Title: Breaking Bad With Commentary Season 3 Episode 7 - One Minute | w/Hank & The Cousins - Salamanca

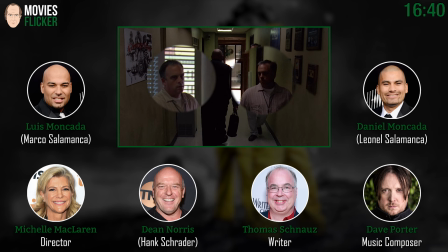995s
That's one of those things. you're moving it you know everybody's moving 100 miles a minute and uh you know there was another reason nobody
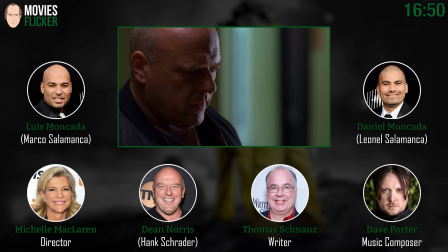1003s
notices it i know i like to point it out and ruin things ruin the magic the lovely betsy man this is the only time i got a little methody
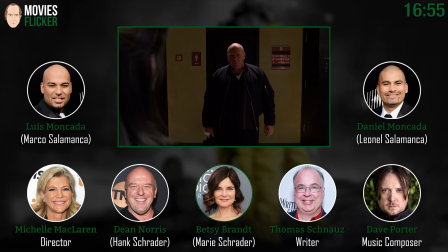1012s
man i said you know betsy i want to rehearse this and don't look at me in the rehearsal and that's the first time i see her right there
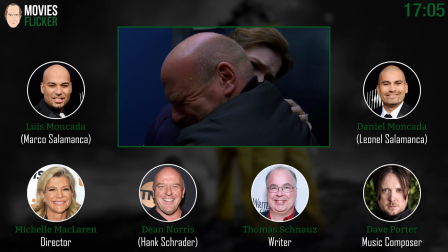1018s
because i just couldn't she was so great you know i just couldn't i didn't want to waste it I get more comments on this scene. Me too. I mean, people love this scene, Dean. And, you know, when we shot it, I was going to cover it.
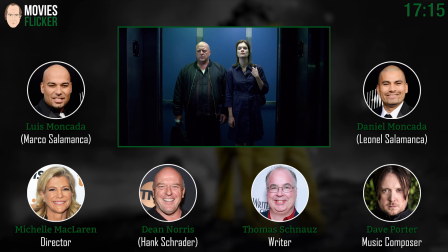1029s
And we did this take, and I thought, no way. I'm not doing anything else because this is so beautiful, this moment that you go through and so raw and real.
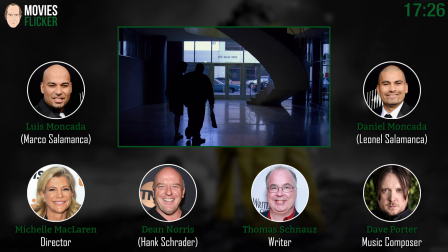1039s
And people loved it. This is an example of one of the scenes on this show where we specifically don't use score, too. Right. Because it's so much more natural and heartfelt without having to pull anybody's strings.
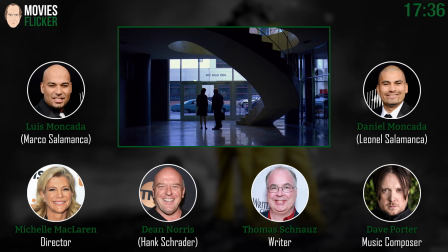1051s
It's funny. Some people thought that was some sort of a dream to have had people say that right that it came out with this But it wasn't really I mean wasn't supposed to be and Tom I love the way you guys wrote it that you know that he goes in the elevator
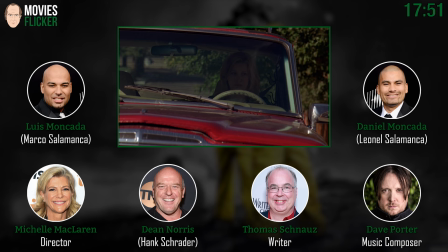1062s
Elevator and he's very serious and together loses it in the elevator as soon as the doors open Yeah, just watching it.
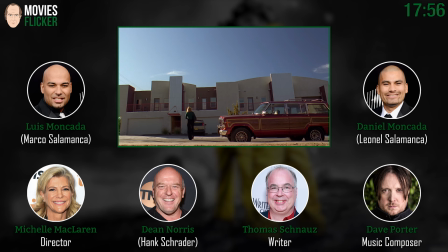1070s
It's just a you know It's heartbreaking and then it's you almost want to laugh a little bit when you see the elevators up and because he's there there it's just so much I mean people do it in in real life is you get bad news and you can't hold it together and you
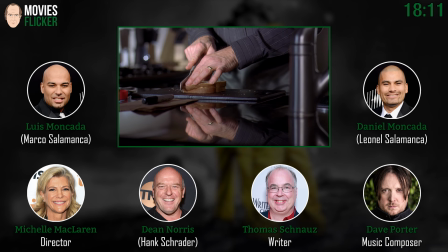1084s
have a private moment you sort of let go and then okay here comes somebody and you kind of snapped
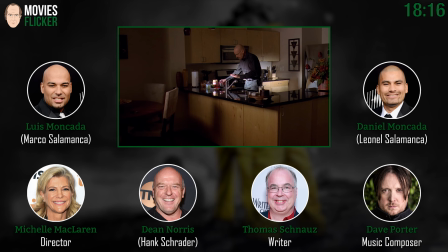1089s
get it back together yeah yeah here's the cutting of the peanut butter sandwiches yeah this was much longer originally we
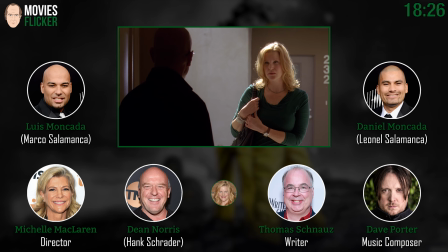1099s
really got in some detail of the cut of the peanut butter sandwich right
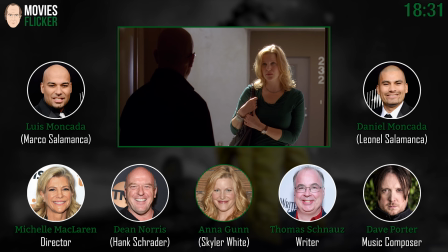1105s
here comes the lovely and a gun into walt into walt's condo which is uh yeah have we mentioned
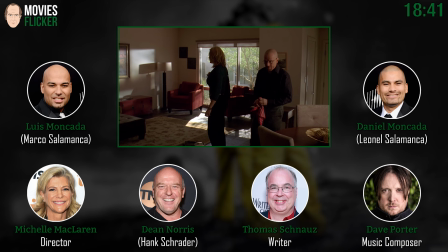1112s
that this is a vince's vince's uh oh no okay we did it we didn't live here oh you did well okay i wasn't sure it was public knowledge yeah yeah i gave the phone number
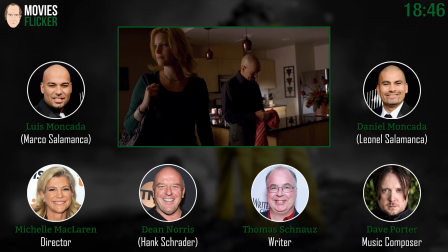1120s
i don't know if that was cool so it's okay to give the address yeah okay this is vince gilligan's condo yeah in albuquerque new mexico Yeah.
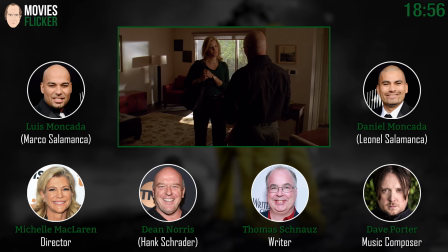1129s
I don't suppose he just came right in the soul. Oh, man. Hey, you know, just back to what we were saying about one minute, and I think I've talked to Michelle about this before.
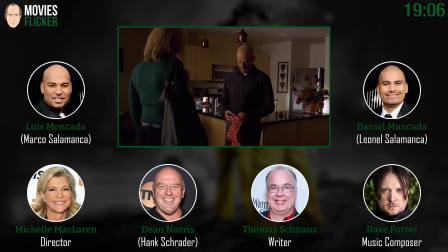1137s
I've had people come up to me who know the title of this episode, and I don't know the title of any episodes, even the ones I've been in, you know what I'm saying? But they'll go, oh, man, one minute, you know? That's nice to hear. Oh, yeah.
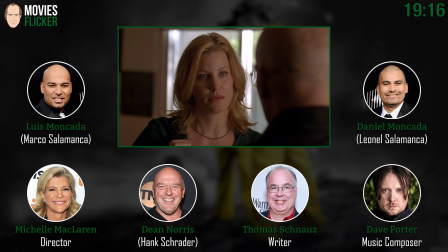1150s Trying to find an RV.
There we go. So Skyler questioning, you know, what Walt knows. And for a minute there, it seems like she's concerned about Walt's safety.
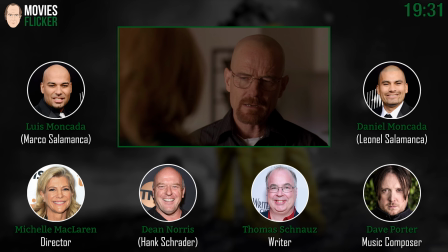1164s
Right.
And is this why you're here?
Yeah.
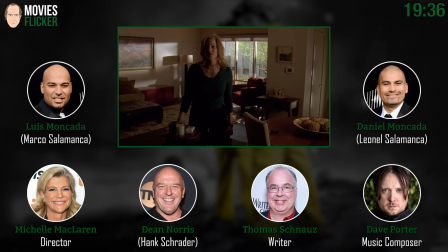1169s
What I like, this is her attempt at saving Hank and planting the seed of what happens next with Jesse.
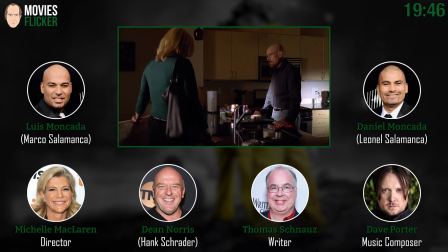1178s
Yeah. They both have very cold moments in this scene. it's very uh you can you really see the how how far down their relationship is yeah yeah shoot it falling apart it's a feel-good episode and
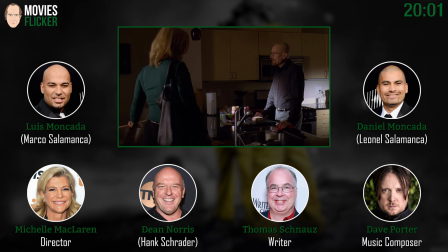1196s
that was another I mean this you know another worry is that boy this episode gets so dark
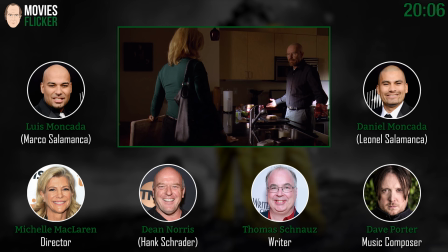1201s
and you just you just want to have those comedic moments anywhere you can so we You throw in the trucker and you got Saul Goodman and it gets very bleak.
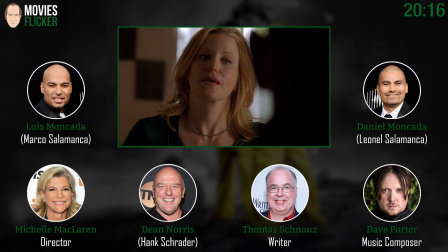1212s
It's true. Daniel and Willis, what did you guys think when you read this episode? I couldn't stop. I read it. I couldn't stop. I was like, wow. How are they going to do this? How are they going to do this?
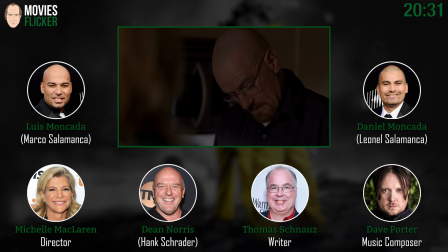1223s
Wow. I was just like, wow. I was just, you know, like one of those good books that you can't stop reading.
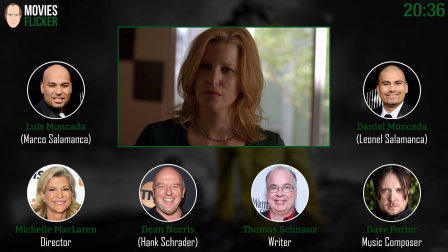1230s
Was there anything you were worried about? No. Dying? No, because I didn't. I was sad the whole time.
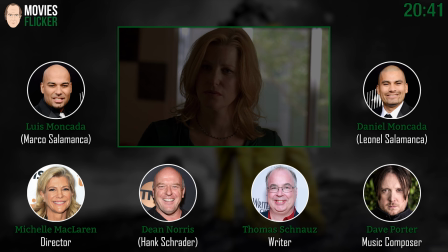1236s
I was like, I can't believe I'm dying. I'm reading. I don't want to get there. I don't want to get there.